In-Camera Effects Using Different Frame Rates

There's so much that we can do in post nowadays that it really does feel limitless sometimes,
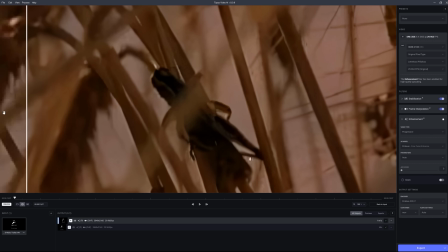but even with how far things have come and how much you can do in post, when it comes to my films,
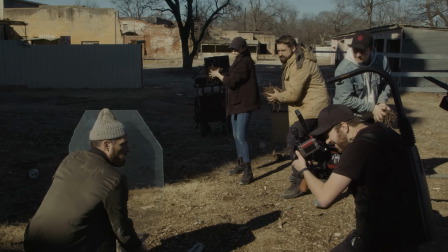I'm still a big believer in doing everything that you can in camera, then building on that in post.
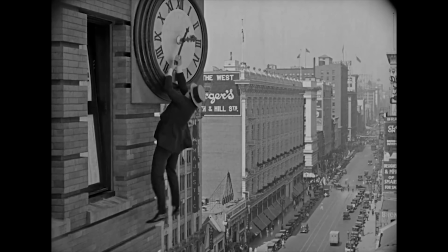And there are some techniques that have been around since the inception of film that are still great in-camera techniques to help tell your story,
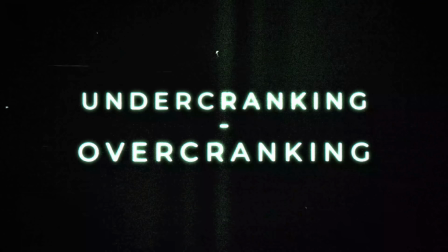like the two we're talking about today, undercranking and overcranking. These terms originated in the early days of cinema when the film inside the camera
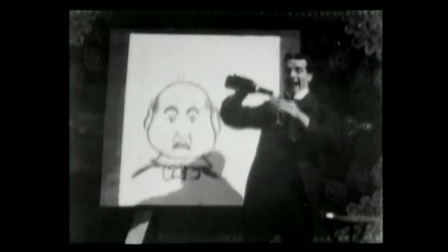had to be manually sent through the gate by turning a lever on the side or cranking.
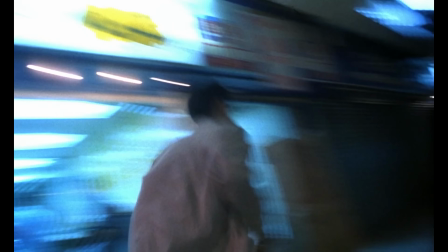The slower you turn it, undercranking, the less frames you're going to get and the faster the motion will be.
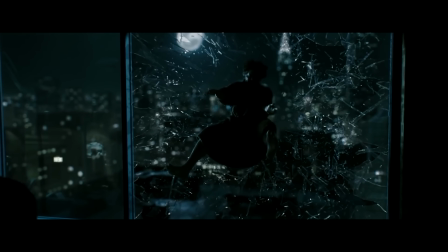Conversely, the quicker you turn it, overcranking, the more frames per second you're going to get through the camera and the slower your motion will be. To put it plainly, what we're talking about today here is slow and fast motion effects.
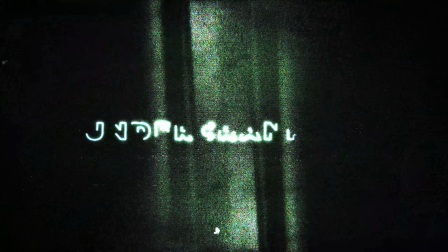I have a list of my ideas to try here, mostly focusing on undercranking, since it's a technique that's criminally underused in my opinion, including by me. But first up, let's take a look at some uses in action films. I'd guess that the majority of action films utilize undercranking to some extent, sometimes done in post, but more often in camera. We could look at a more obvious example here with Mad Max Fury Road.
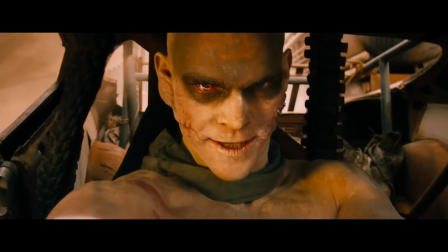George Miller used it to heighten the style, but it also gives a much more intense feeling overall.
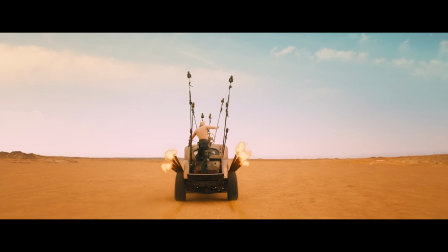For a less obvious example, you can look at pretty much any action scene.
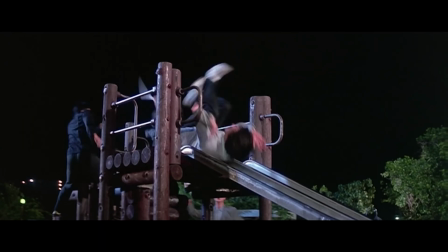With these, the frame rates are placed slightly lower at 22 or 20 frames per second, and you're accelerating all your performers' movements for a much more exciting sequence.
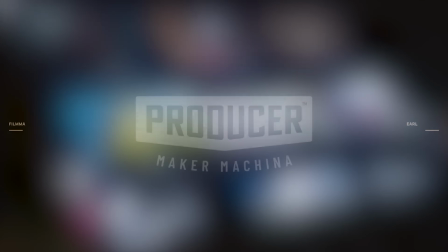And if you're curious, the app that I'm in right now is called Producer, which is also today's partner.
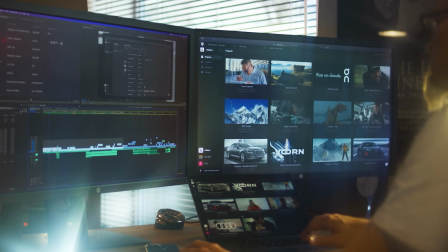This is a production workflow tool, which won NAB's Product of the Year for 2023.
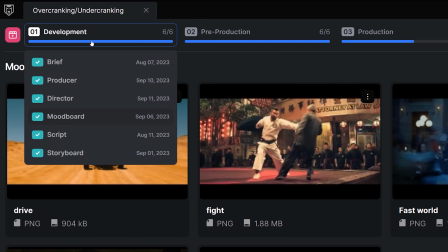You have your tabs here with development, pre-production, production,
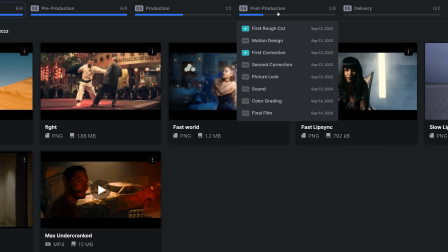post-production, and delivery, and as you hover over each, you get the different elements of each of these stages in production. It works for short films, commercial work, music videos, corporate, anything like that where you need to collaborate.
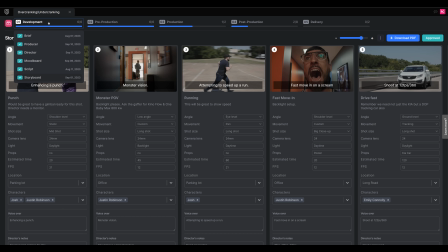And for this shoot, the mood board and the storyboard were especially useful. I was able to grab what I wanted to try and place examples in the mood board, then the shots I wanted to get in the storyboards, like this action moment here with undercranking a fight scene,
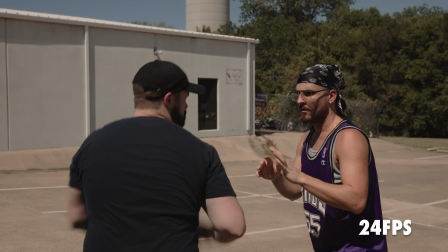which we can look at right now. And first, we have this move at 24 frames per second.
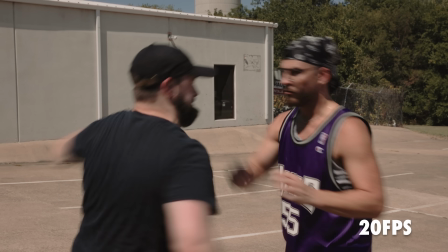It's a simple block and punch, and if we shift our frame rate lower to 20 frames a second, the move becomes much faster and more violent.
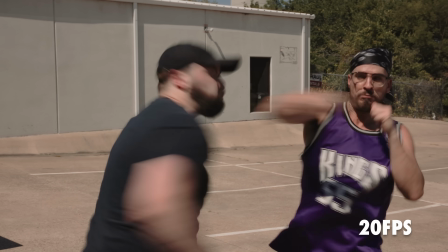It may be a bit too much here.
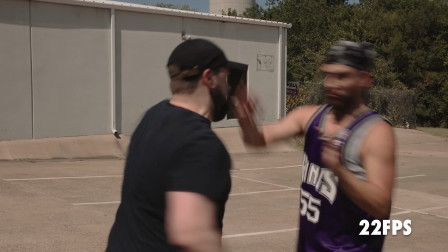It definitely is if we go to 18 frames per second, but if we pull back to 22 frames, we still get that heightened, more violent sense without it being obvious at all. And I know what a lot of you will say, why not speed it up in post? Why bake it into the shot? Well, when you speed something up in post, your editor is removing frames to achieve that speed, which can lead to unpleasant jumps in your shot, especially when handheld, which we can look at here.
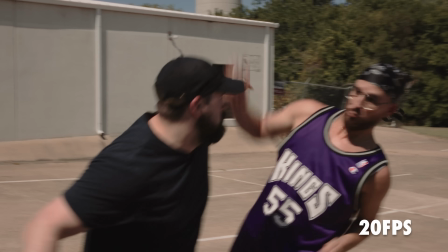If we speed the 24 frames per second shot to match the 20, you can see the difference.
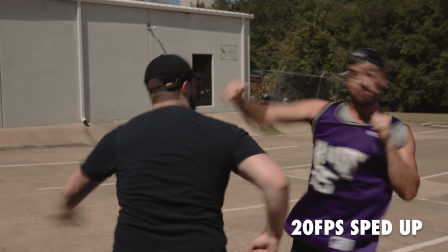The shot that is sped up in post has an unpleasant jerky quality due to those random missing frames and the lack of additional motion blur that would come with that speed,
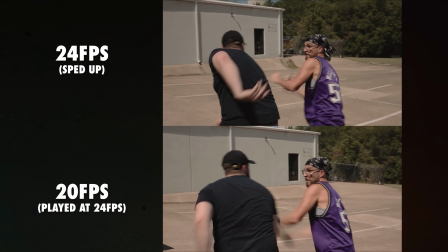while the undercranked feels more smooth and organic with the additional motion blur since we have our shutter at 180 degrees,
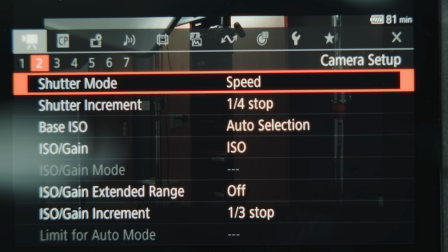which means of course you double your frame rate for the shutter speed.
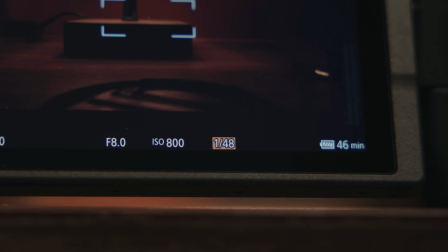So 24 frames per second, we're at 1/48th of a second on that shutter, and at 20 frames per second, we're at 1/40th. So you're introducing more of that blur, which does help overall. But an even better way to illustrate the effect is this shot here.
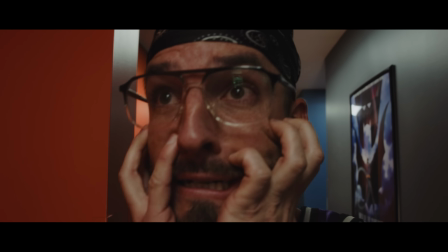How much the undercranking smooths out my handheld motion gives it such a unique feel.
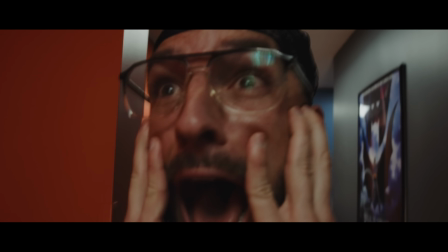And of course, shaking the camera once we get close has that amazingly heightened vibe as well. It reminds me of the effect from Logan.
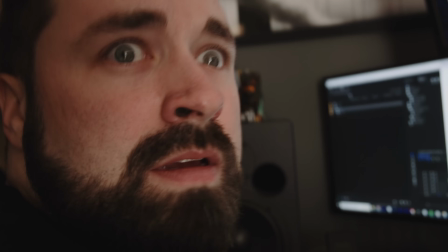And many of you will recognize the Sam Raimi quality of the undercranking too, including some monster POV shots like you see in The Evil Dead. But it can work for more basic invisible things as well, like slightly boosting the speed for a character running,
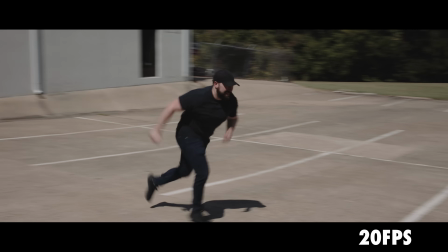which really only works with slightly undercranked, like 22 frames per second. Much more than that, and it's a bit too obvious.
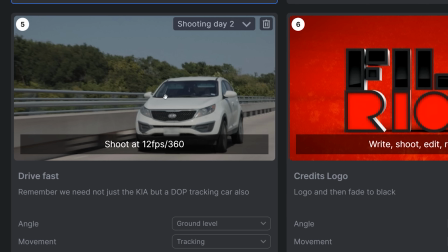Moving along to another great use, which is this one here, increasing the perceived speed of a vehicle.